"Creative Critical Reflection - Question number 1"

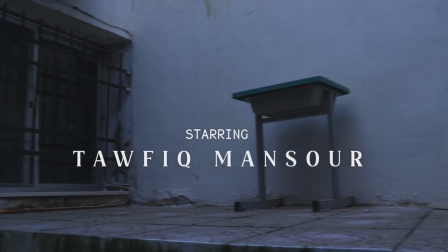(4:14)
Editing basically finishes the job. In scenarios like not being able to change the lighting in real life, the editing can be used to change it.
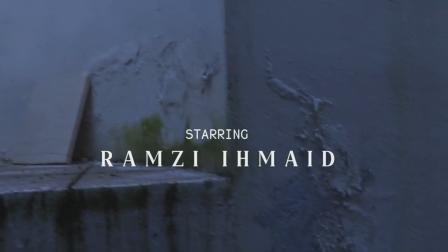(4:23)
It can also change the vibe of the scenery by just adjusting the colors of the frame,
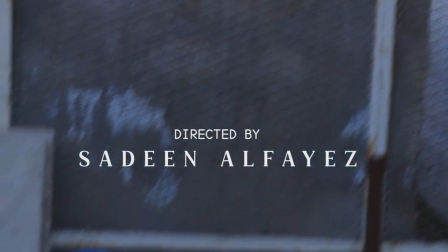(4:28)
as well as merge the shots together and most importantly, add sounds or songs over shots.
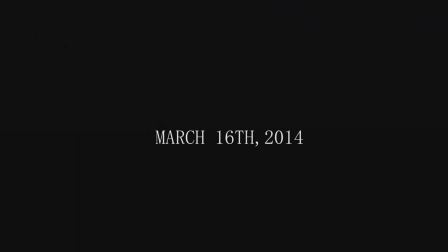(4:34)
I used multiple editing techniques to portray the destruction that happened in that area.
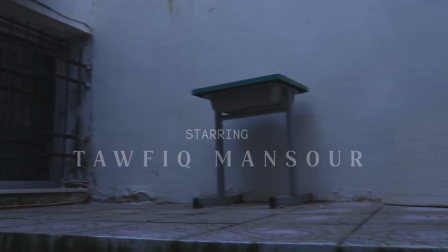(4:40)
For the titles and fonts, I used simple fonts while leaving some space between the letters, following the typical style found in war drama genres.
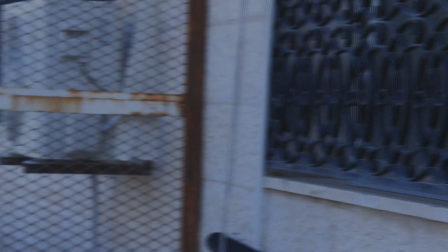(4:49)
I also included several simple transitions on these, since my genre doesn't need a complex one. Such reverse shot editing technique had a huge impact on the scene where Andrew sees his brother,
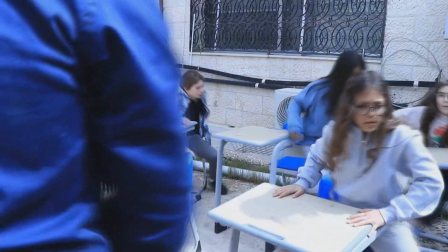(5:01)
generating a strong emotional reaction from the audience as they see Andrew's shock upon seeing his brother on the enemy's side.
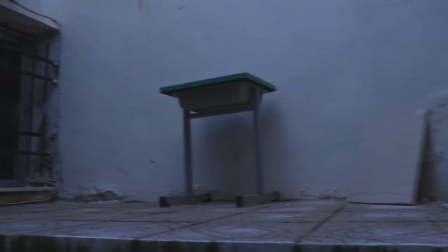(5:10)
Soundtracks can help evoke emotion in the audience. Depending on what kind of soundtrack or in what context, it can easily change what they're feeling.
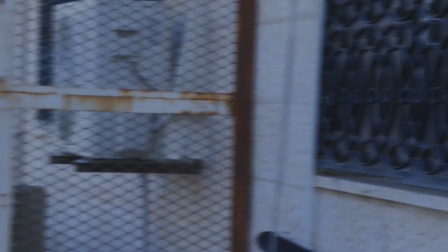(5:19)
Usually, soundtracks that evoke thrill can be commonly found in war drama films. This is another example of genre norms, the expectations of the audience when it comes to soundtracks. I used cello music as this instrument reflects sadness and misery. This helped me in adding a dramatic element to my film opening task.
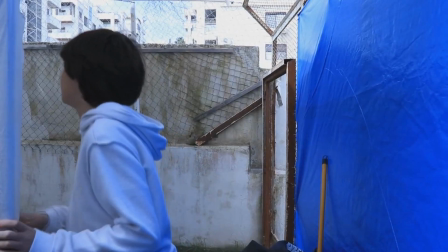(5:41)
I also focused on using a higher beat when Andrew meets his brother to highlight the importance of this moment,
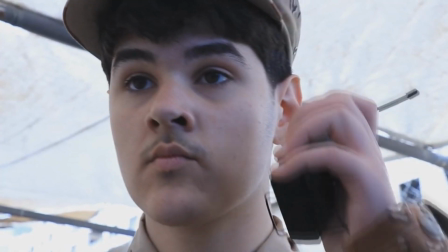(5:48)
as it reveals that his brother has become the enemy. In my film opening task, I wanted to represent different social groups,
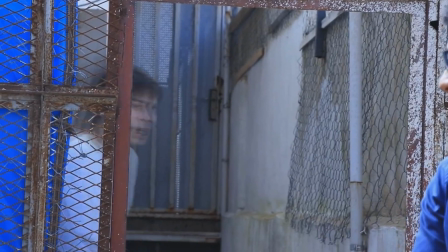(5:55)
including students, armed civilians, educators, and soldiers.
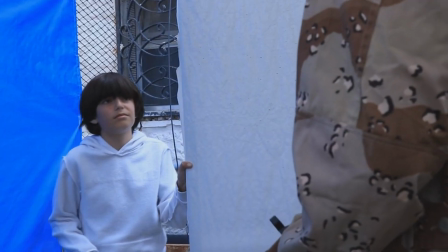(6:00)
Representing children and educators being affected was important in my case,
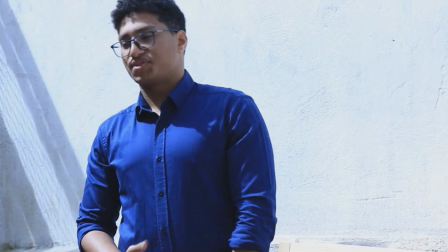(6:05)
as this aspect is usually disregarded by many people among their other worries such as food shortages.
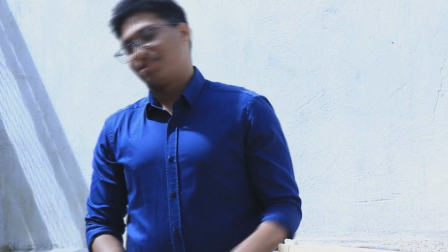(6:13)
Many people don't realize how these situations affect education and prevent innocent students from having the right to learn.
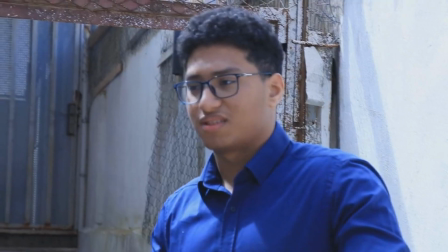(6:20)
My film's main focus was to highlight this overlooked issue and raise awareness among audiences.
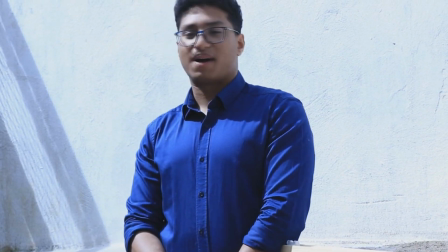(6:27)
That's why the teacher gathered some damaged desks and chairs along with a small board to be able to create a semi-classroom in this situation.
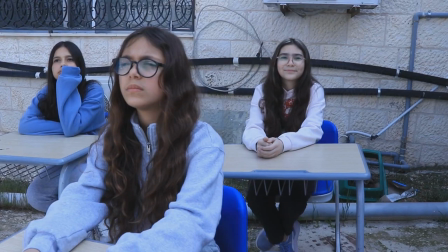(6:36)
Highlighting the importance of education in these situations helped me in passing on the message that learning is essential for children and their future,
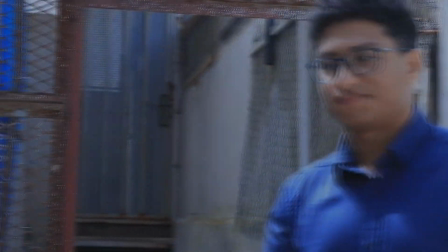(6:44)
despite the situation they are in.